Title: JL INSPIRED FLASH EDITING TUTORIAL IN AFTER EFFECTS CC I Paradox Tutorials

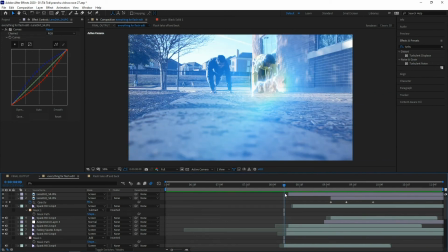(12:29)
If nobody else feels that way, that's fine, but it feels a bit empty, and this one just adds a little bit of just, like, you know, almost like professional editing quality.
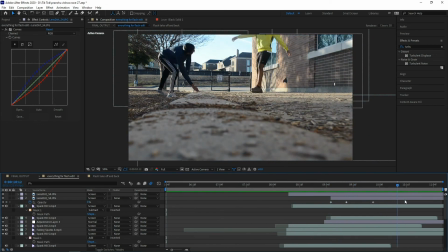(12:38)
Just, and it just fades out nicely as well. So, overall, like, that matters as well. Now, the other thing that matters is, obviously, the music and stuff like that, which you've seen in the final output, and the color grading that I've added here.
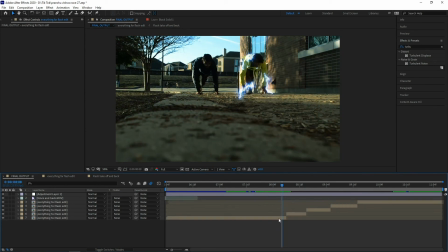(12:50)
So this color grading just basically accentuates the blue lights and the blue lightning, right?
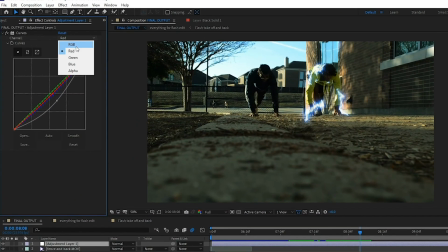(12:56)
So it is the adjustment layer, and I've just, you know, made the scene darker.
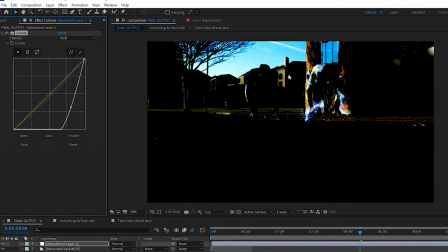(13:00)
So what this had to do is I made the scene darker to where, you know, it makes more sense for the lightning,
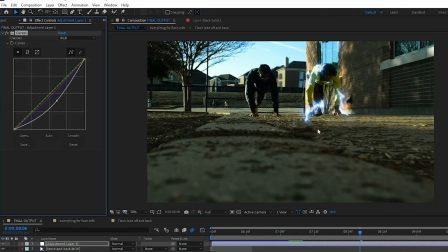(13:06)
because if I did this, then everything would be bright, so lightning wouldn't be that bright. So the way I did this was to just show that the lightning is there, like, nicely.
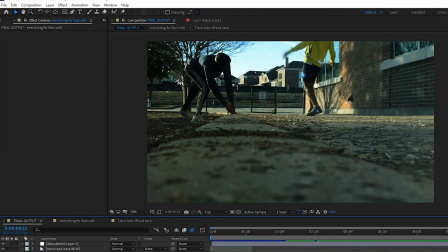(13:16)
Lens dirt, stuff like that. Everything just made sense to do. Yeah.
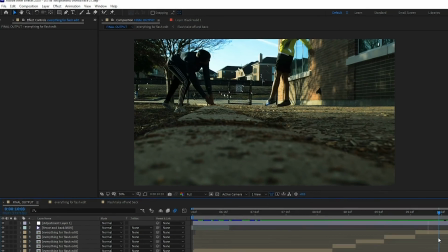(13:22)
And with the final touches as well, you get this, and yeah, that's how we do it.
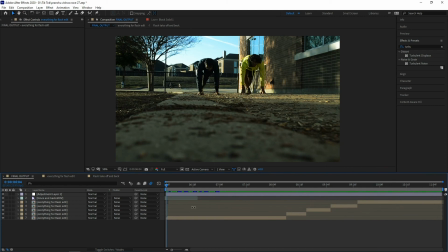(13:28)
So hopefully I'll show you a preview of the Harry Potter scene that we did, and next Thursday we will be putting on another tutorial about it. Same way, it'll be the same way. It'll be just me talking about it, just explaining stuff. It won't be a play-by-play.
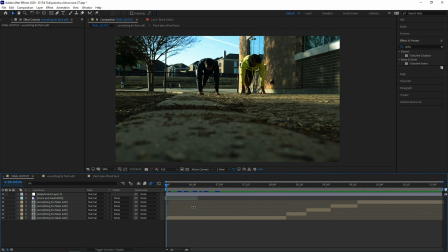(13:47)
Like, I'm not going to be able to do a play-by-play just because it has taken that long for it to be in one full video. And it's a little bit of, like, you know, I have to be able to do it as well because I don't know about this.
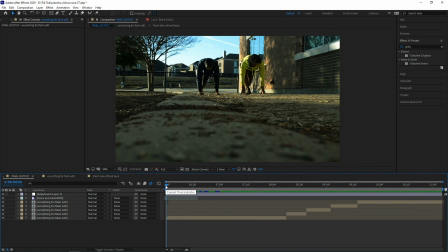(14:02)
Like, this is the first time I'm doing an editing tutorial. So, you know, give me feedback, give us feedback.
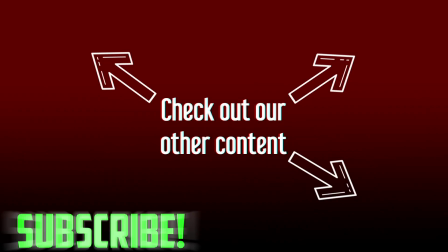(14:08)
We can definitely change stuff here at Paradox. Thanks for watching. Look out for more content and check out these videos if you haven't yet.